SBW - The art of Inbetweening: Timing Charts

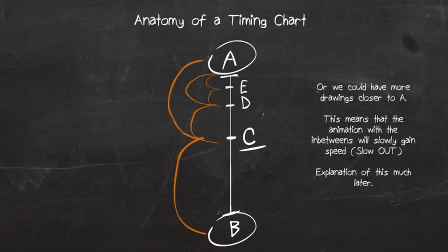[4:35]
Notice how the spacing between the frames get gradually bigger from top to bottom. This is called a slow out, and it means that the animation will start as slow and gradually gain speed. If we did this to the other end, we get a chart called a slow in.
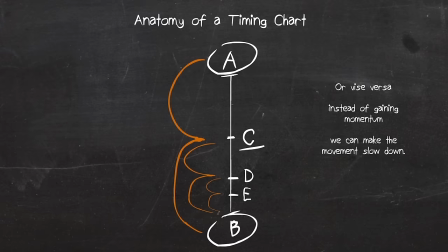[4:51]
It acts as the opposite, meaning the animation will start as fast, but gradually become slower. Aside from half curves, there are curves called thirds, and has three meeting points. This type of curve means that C is not going to be evenly spaced between A and B and will actually favor one keyframe.
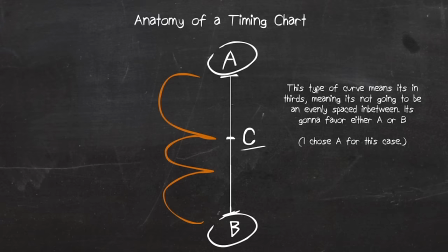[5:10]
You'll notice how one point of the curve meets at C and the other doesn't have a frame. It's imaginative. This is just emphasizing that C is favoring A over B. Since C is closer to A, its spacing will be much smaller, leaning towards A,
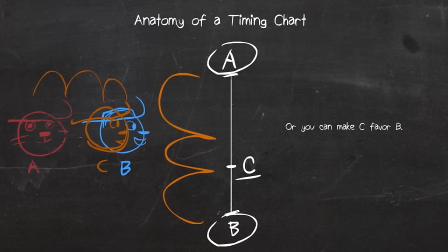[5:26]
or you can make C favor B. I only usually use thirds when I'm animating long and slow scenes or when the context is really specific.
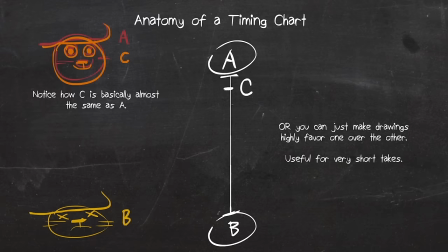[5:35]
Speaking of specificness, let's talk about the last example, favoring. While it does not have any curves, it's clear that C is pretty much almost similar to drawing A. Notice an example how C is basically almost the same thing as A, but has a very small influence of B in it.
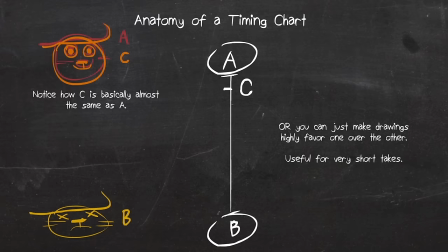[5:54]
B is the dead head down there. That's just me exaggerating favoring. I usually use these for very short bits, or things that play fast.
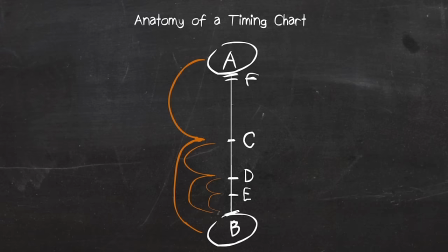[6:03]
It gives a snappy energy in the animation. Congrats, now you understand the basic anatomy of a timing chart. Your graduation reward will be using frame numbers this time. Bling! Now that's what I call an animation timing chart.
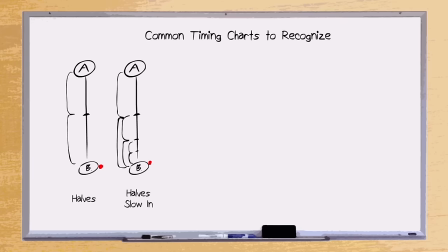[6:19]
Let's talk about the common timing charts there are to recognize.
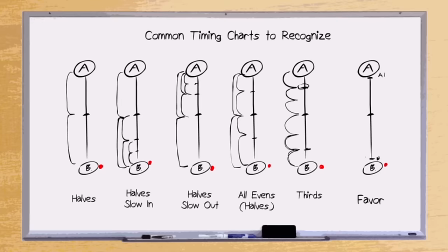[6:23]
halves, halves slow in, halves slow out, all evens and halves, thirds and favoring.
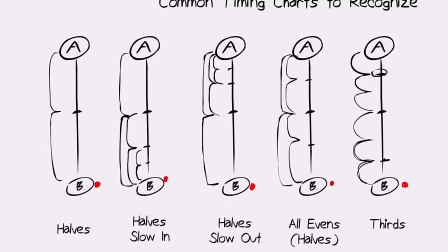[6:31]
I added a little red dot to skim through each frame. Notice how the spacing of how the red The dot moves is reflected on these charts.
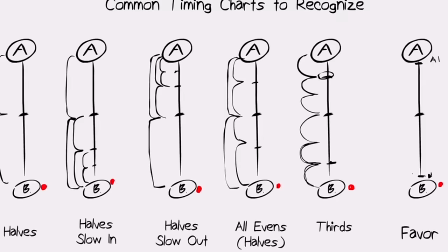[6:39]
This is a symbolic reference to how the animation will move and how it'll be in between.
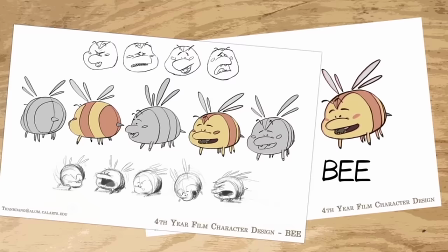[6:44]
Let's see some character examples. The character I'll be using is Bee, which was contributed by my friend and former classmate Tan Dang.
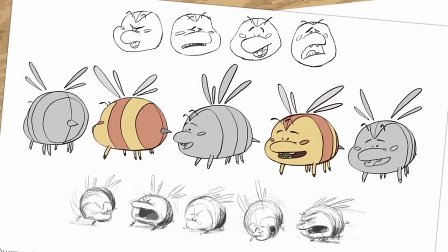[6:53]
He's a pink and yellow striped bee with a happy-go-lucky attitude. His friendly look is supported by his overall round and bubbly design.
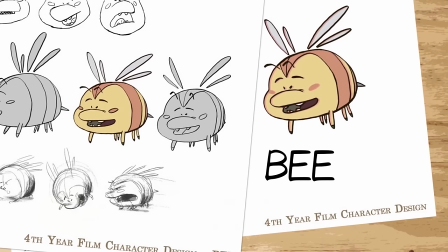[7:01]
I've provided a link to Tan Dang's online blog. Go follow his work.
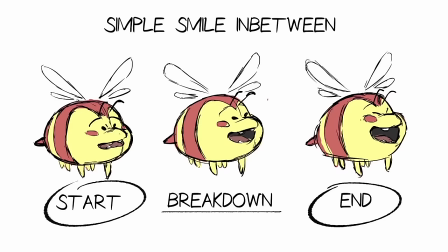[7:06]
Also, the Stringling Workshop is open to using artist-submitted characters to be animated for the Stringling Workshop.
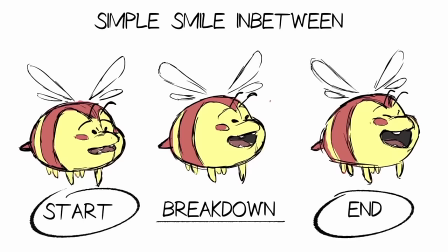[7:13]
More on that later though. Anyways, back to the topic. So I drew three poses on the bee, the start, its breakdown, and its end. I'm going to use these same drawings for these following examples.
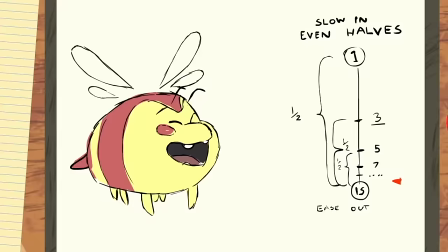[7:26]
I animated an in-between the bee demonstrating the first type of chart on the list, a slow win, and even halves. Notice how it starts off as very fast and ends at the last key with a decreasing speed.
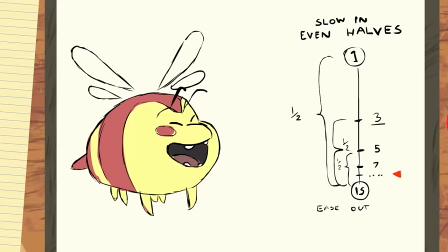[7:39]
I achieved this effect by having a lot of drawings in between our breakdown and our last key, with no in-between between our first and last.
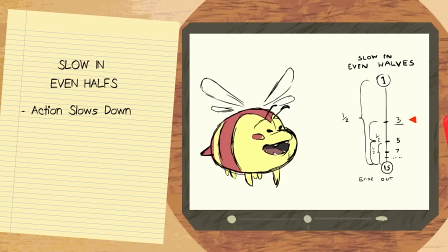[7:48]
This chart is used best for things slowing down after an abrupt movement. It's great for actions slowing down to a full stop, and great for having a final impact on the take, where the last key makes the most impression.
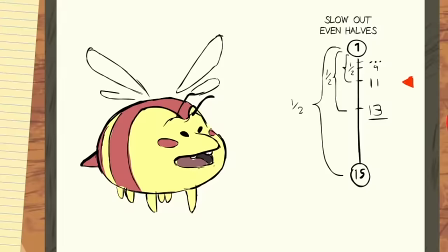[8:02]
Now to our second chart, a slow out, still in even halves. It's now in the opposite, it starts out as slow and skyrockets as it gets closer to the last key.
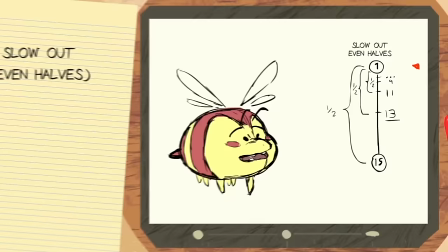[8:12]
With no in-between from our breakdown to our last key, we now have more of the in-between drawings in the beginning half.
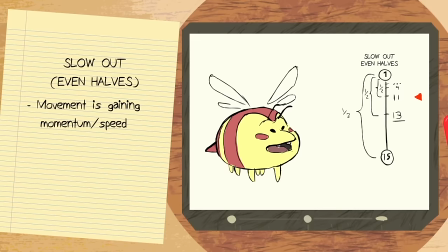[8:18]
This gives the feeling that the motion is gaining speed, it's starting to accelerate. I usually use charts like this when the character is taking an air, or when the character is starting to fall after a jump. In this example, it's as if the bee is realizing something, and he's quite happy about it.
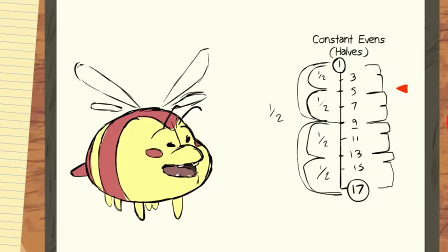[8:35]
Our third example is a constant motion, an all-evens. Everything is spaced equally, including the spacing of our three initial drawings.